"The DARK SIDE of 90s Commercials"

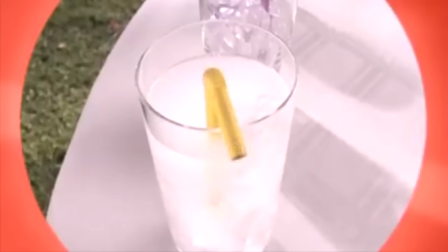8:11 Then, just in case we didn't already get the picture,
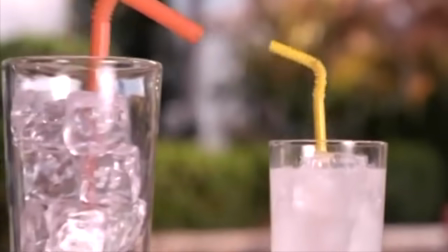8:13 a much larger glass with a much larger red straw in it stares down the yellow straw, who is now shrinking away in terror.
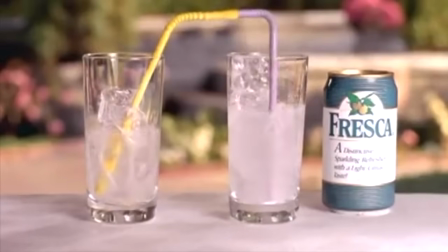8:22 This was considered light humor in 1993.
Fresca, the tasteful alternative.
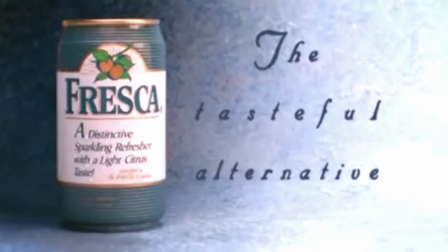8:27 Then, they have the nerve to call themselves tasteful. It's more like they put their s**t in grapefruit.
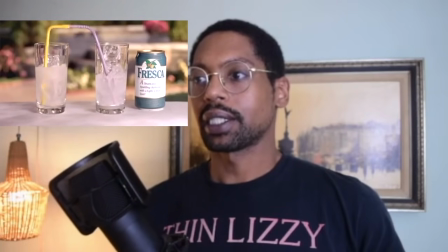8:33 I'm sorry, but I feel like if you think I'm overreacting, you can't be particularly media literate, because looking at this now,
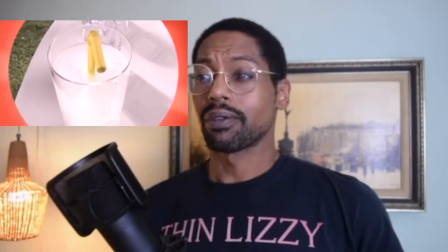8:40 all I can think is how incredible it is that they told this story without words or human figures,
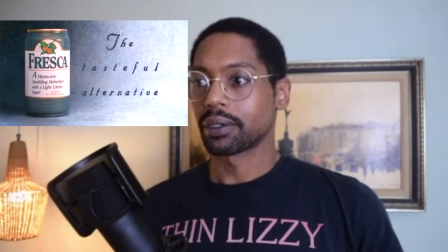8:46 just audio and visual cues we'd all understand. We know that lavender is a feminine-coated color.
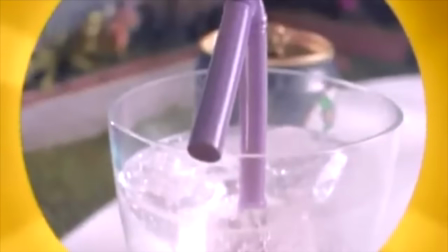8:52 We know that the muted trumpet cue and the look up and down means attraction.
What's your hurry, boy?
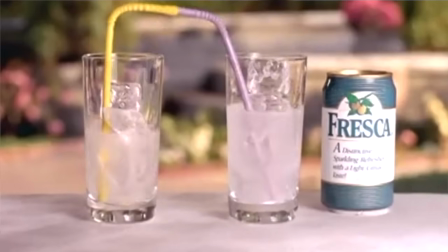9:00 We know that males are expected to be the aggressors. And just look at the way the lavender straw is animated.
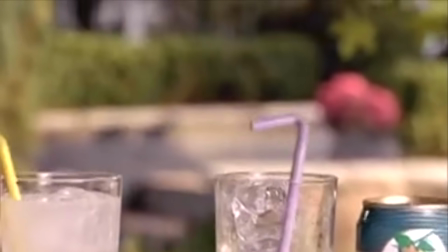9:07 No agency like the other two straws. It's completely passive. Also, we know that red means danger. If anyone ever tells you that red culture is a myth, show them chuckling straws. They'll probably still deny it because they're not good people, but I don't know, give it a shot.
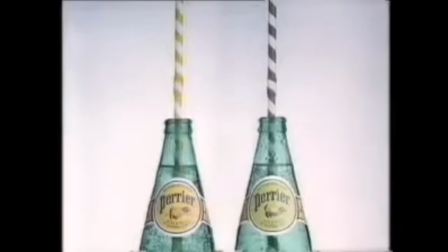9:22 That ad was pretty clearly an homage to a stop-motion Perrier ad from 1989 done by Aardman Animations. you know, the Wallace and Gromit people. In the Perrier ad, a bottle of lemon Perrier with a yellow straw and a bottle of lime flavor with what I'm assuming is a green straw.
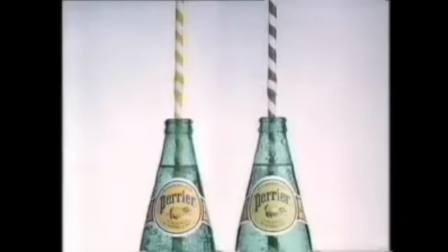9:38 This recording is very old, so it looks gray, but based on this print ad, it was probably green.
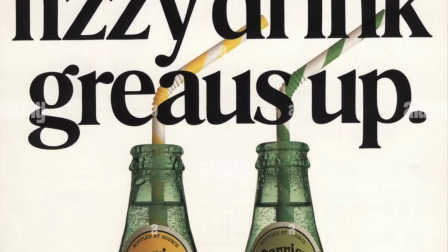9:43 This image is still watermarked, by the way. That's an ad on top of an ad right there.
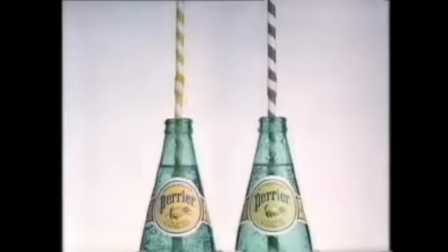9:48 But in the Perrier ad, the green straw comes on a little too aggressive at the gate, adjusts its approach, and the yellow Straw meets it halfway.
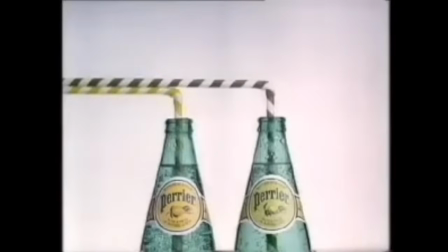9:56 They embrace, they get horizontal, and the lime bottle starts to bubble. Now we know the Yellow Straw is the female-coated one this time because there's an opera duet in the background, and the woman starts singing once the Yellow Straw starts to dig the Green Straw.
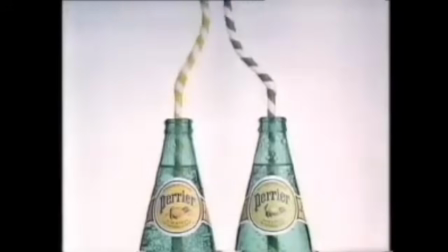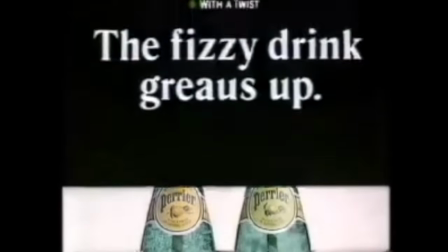10:16 Also, Green is the aggressor. The female orgasm isn't prioritized, and of the two colors in question, Yellow is the lighter.
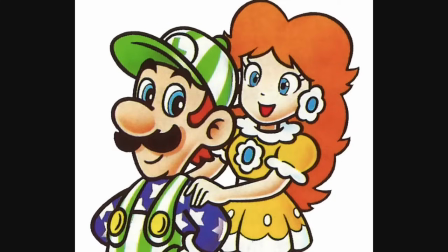10:23 They're not exactly pink and blue, but Daisy and Luigi, April and the Turtles, the Green and Yellow Rangers,
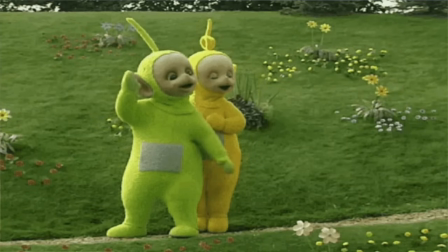10:29 Dipsy and Lala, not that the Teletubbies having gender ever made any sense, but you get it, there's a precedent, literally set for children to understand.
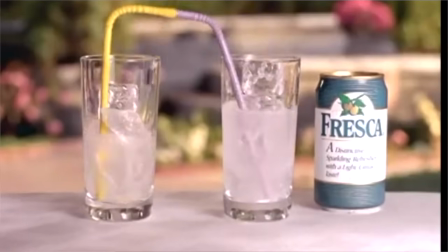10:38 Just like the Fresca ad, even though it's only straws and glass, we all know what's going on here from constant conditioning. It's for sure weird, but the Yellow Straw has agency, willingly makes a choice, whereas in the Fresca ad, that's assault brother.
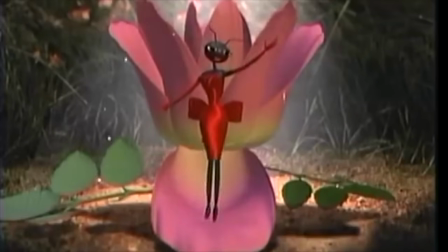10:54 It's worth noting that when pixar did work for french markets they were far less subtle with these kinds of implications the prequel to a bug's life is an ant with that sold volkswagons pixar was an animation studio moonlighting as an ad firm which is appropriate because those two industries are well known for
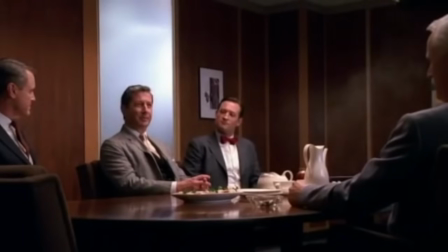11:10 being misogynistic boys clubs not that that's a unique trait for an industry to have in 2017 pixar got called out in the me too movement for sexual harassment and discrimination of female employees.
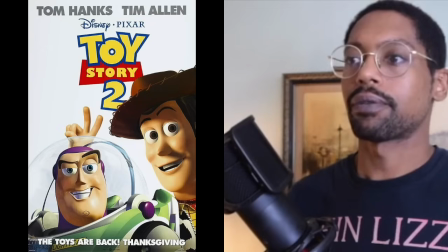11:22 Most notoriously, former chief creative officer John Lasseter, director of Toy Stories 1 and 2, A Bug's Life, and Cars 1 and 2. Lasseter was said to have a, quote, hard time controlling himself around young women.
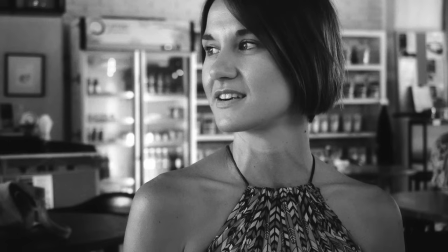11:35 This was the explanation given to graphic designer Cassandra Smolchik when she was uninvited from all weekly art department meetings for Cars 2.
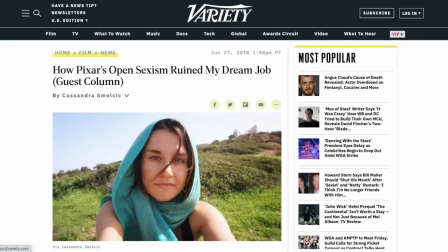11:43 Smolchik was not the only victim, and Lasseter was not the only offender. You can read her accounts of what happened in Variety and more detail on Medium.
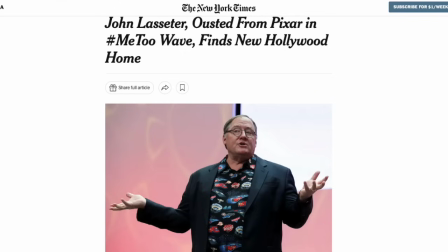11:52 Though Lasseter was fired from Pixar in June of 2018,
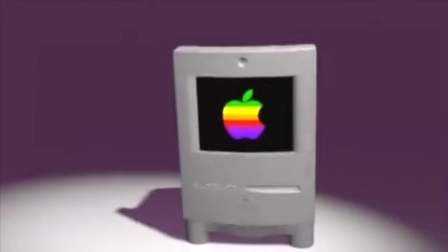11:56 he became the head of Skydance Animation less than a year later, where he now makes cartoons for Apple, Pixar's previous owner.
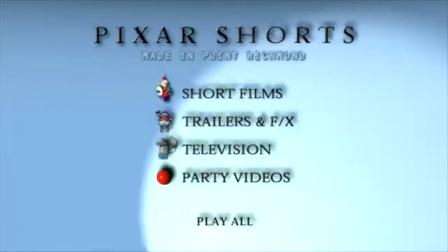12:04 The Pixar commercials I've covered in this video come from a DVD called Made in Point Richmond,
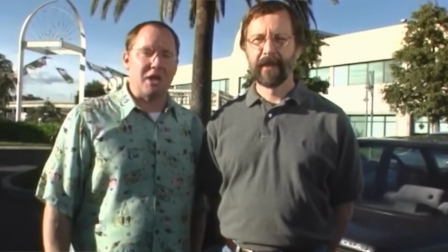12:09 a gift for Pixar employees to document the work done in Point Richmond, California, before moving their offices to Emeryville,
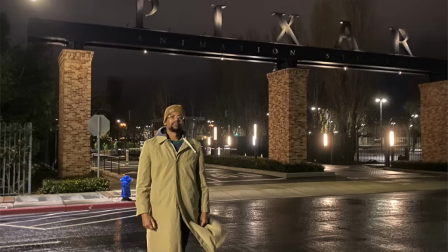12:15 California. Hey, that's me.